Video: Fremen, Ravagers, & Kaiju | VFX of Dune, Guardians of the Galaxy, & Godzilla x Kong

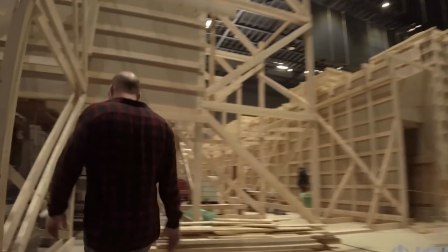For the massive city structures, both the visual effects and the practical effects team followed the concept arc closely to create the final assets in the movie.
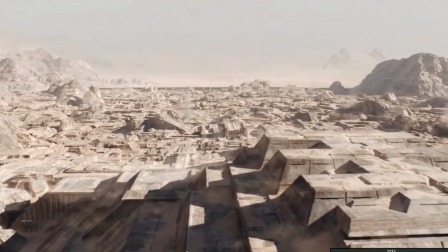It was a challenge to keep the miniature versions of structures to feel real,
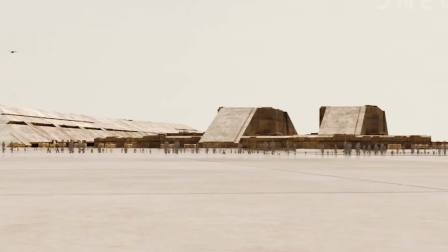as Denis didn't want common details like handrails added that helped keep structures feeling real and not generated.
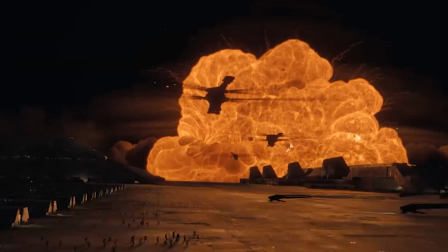The attack on Errakeen when the Harkonnens arrive was created in CG with different versions of the structures created so they could explode.
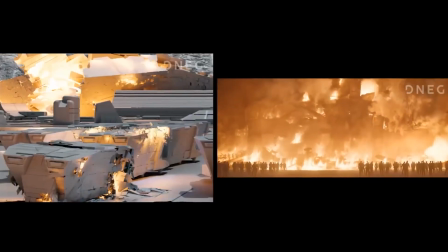Some explosions were shot on set in addition to them being created in 3D. The laser was also designed to look practical but still cool,
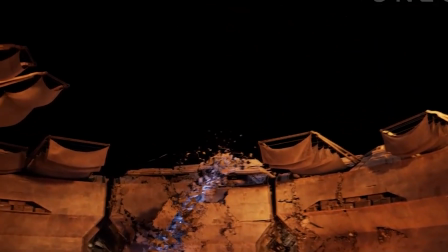which was a visual challenge to the visual effects team as it couldn't be too showy so that it would match the rest of the film's blend of realism and CG.
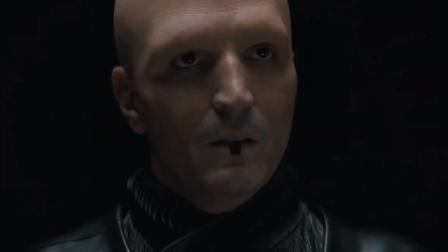Invisible effects were used throughout the film, where skulls were shrunk so that actors didn't look as if they were just wearing skull caps on set.
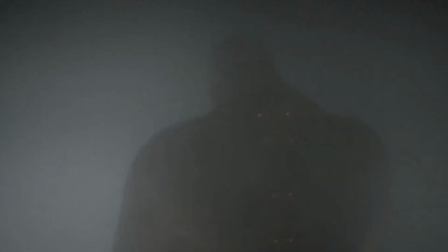Baron's red lights on his suspensor were added digitally.
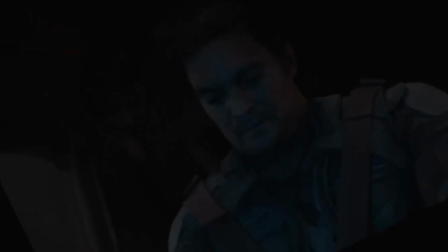Some shots are changed and might be unnoticed to the untrained eye where cloth sim and outfits are completely changed.
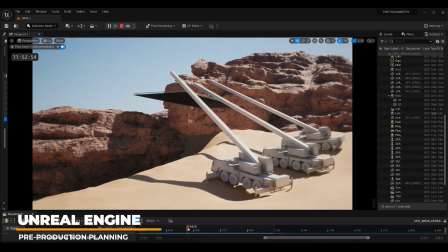Doom Part 2 was a groundbreaking film when it came to its use of Unreal Engine for pre-production planning.
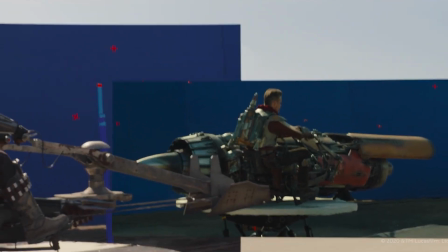The director of photography brought his experience with Unreal Engine from the Mandalorian television series.
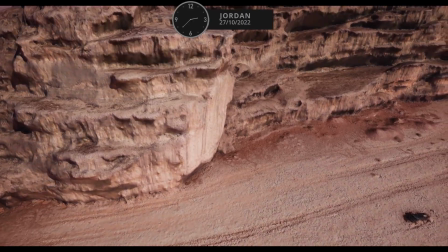The complex desert environments and intricate lighting scenarios demanded a precise and efficient approach.
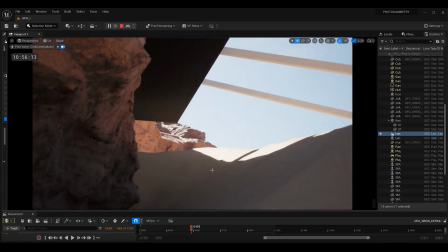By creating virtual scenes in Unreal Engine, the production team could visualize the desired shots,
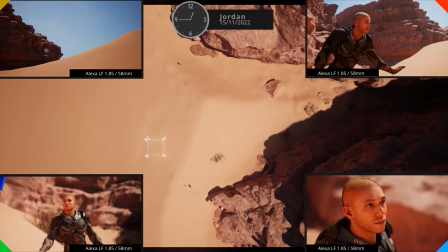experiment with lighting, and make informed decisions about practical implementation.
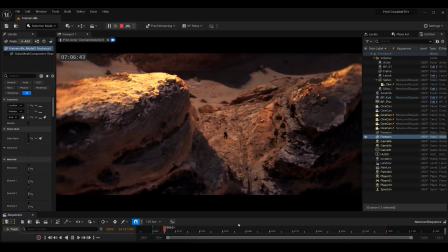They were able to put metahuman characters into the virtual location to pre-plan where the shadow was going to reveal them and where the shadow was going to be off them.
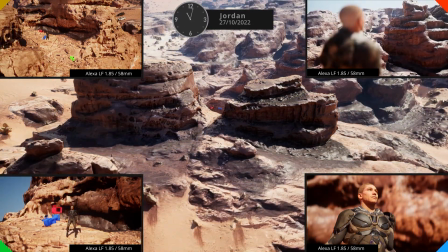This allowed them to experiment with how light or shadows would hit various characters in the scene,
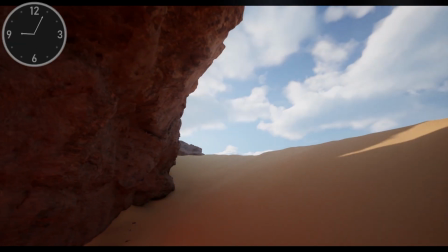helping with creative decisions for both adding additional lighting and ensuring continuity.
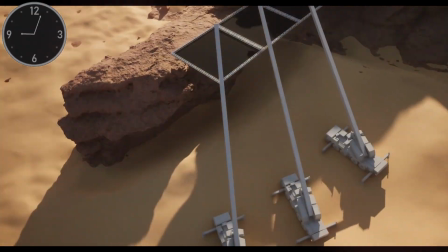This collaboration between the creative and logistical teams ensured that the film's ambitious vision was realized seamlessly.
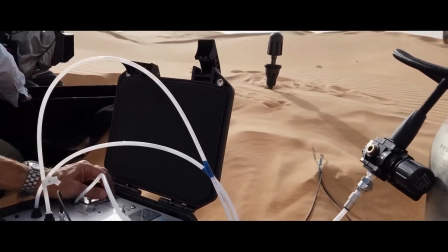Unreal Engine proved to be an invaluable tool for the production of the complex and visually stunning second installment.
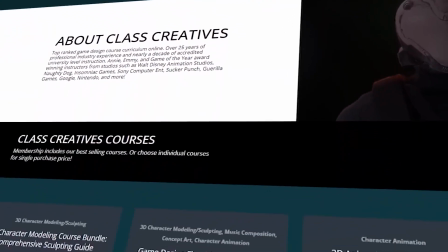Quick pause to tell you a little bit about class creatives. This will teach you how to take your 3D and 2D art to the next level. Learn from industry professionals with experience teaching at accredited universities. Land that new job, receive higher pay, and stand out from the competition.
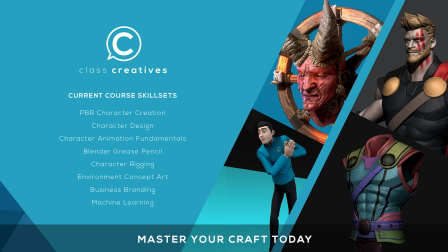The great thing about class creatives is the ability to learn at your own pace and your own schedule. Get started today for free with the link in the description.
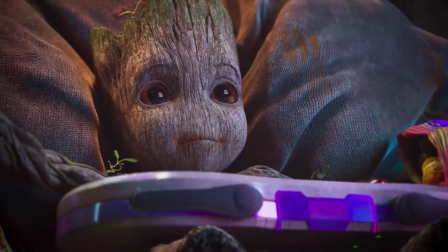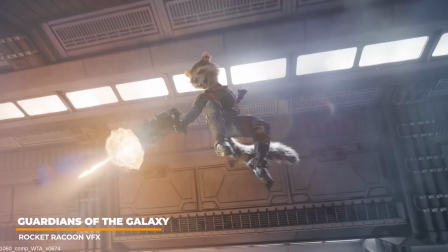For the latest installment of the Guardians of the Galaxy franchise, variants of Rocket the Raccoon were created to tell the story of the character.
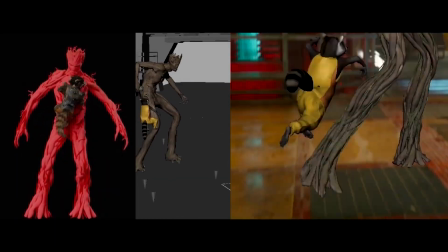With each installment of Rocket,
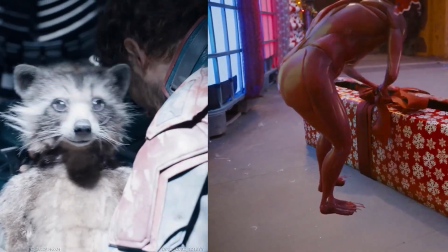the 3D character received various updates as technology advancements were made in software and hardware used to create each addition to each film.
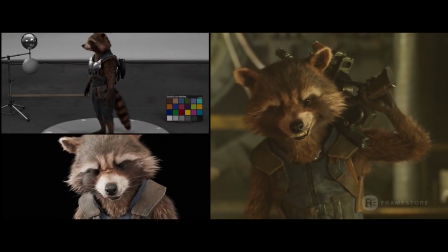Making sure that the character stayed on model while introducing more details in the skeletal and
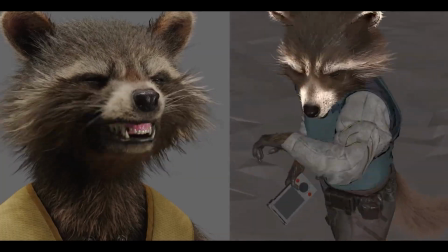muscular detail heightened the realism of the 3D character while staying true to his original design.
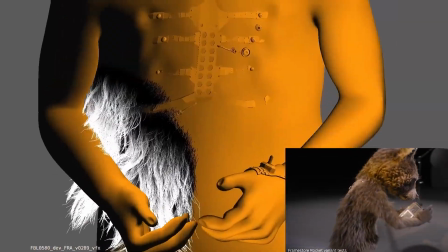Several tests in 3D were created for various lighting and movements to capture the details and emotions.
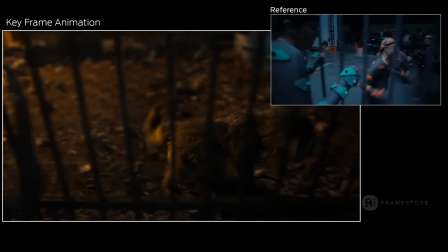keyframe animation along with stage video reference allowed the animators to capture realistic movements while still having creative freedom to capture the character with human relatable emotions
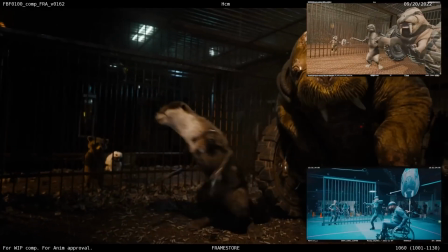motion capture was not used on the new characters instead reference shoots
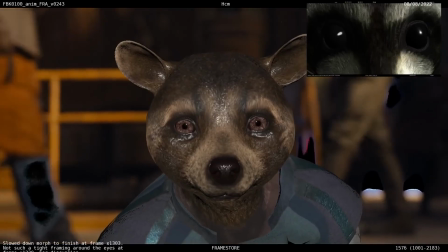were shot so that keyframe animations could be hand animated to capture the finer details of
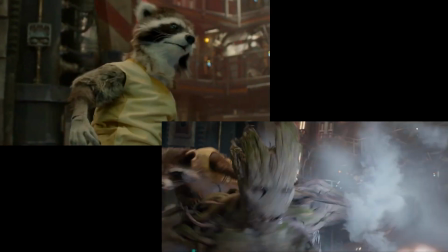the performances this also allows the animators to add that extra layer of detail to push
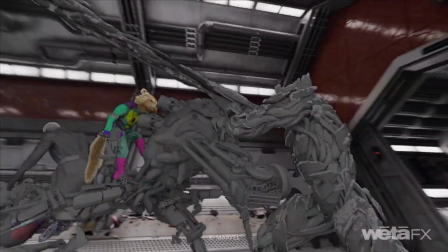acting performances to their maximum appeal while conveying proper weight and believability on screen.
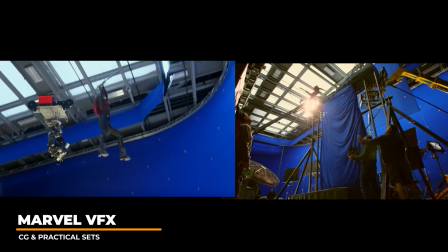Entire scenes were shot on a virtual set where they could capture the motion of the camera, which is very important for the full CG scenes.
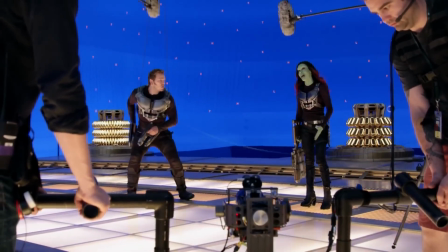By incorporating the same types of camera operation throughout the films, it makes the 3D scenes seamless with the rest of the film's shots.
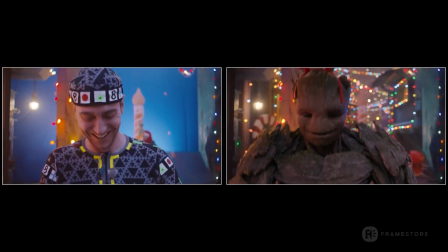They had an actor playing Rocket, stand-ins for Groot, which allowed these references to be used for fine details such as eye movement and other extreme details.
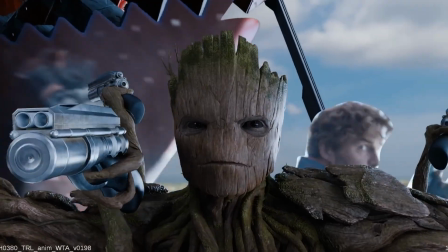Clean plates are shot so that the artist can paint out the actors that are not supposed to be in the shot which are replaced by the CG characters.
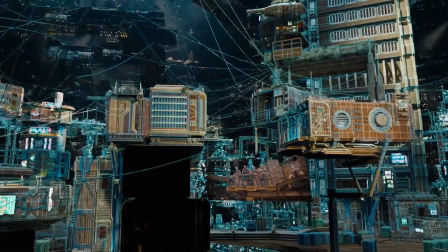Sets are all 3D scanned and light is captured with light probes.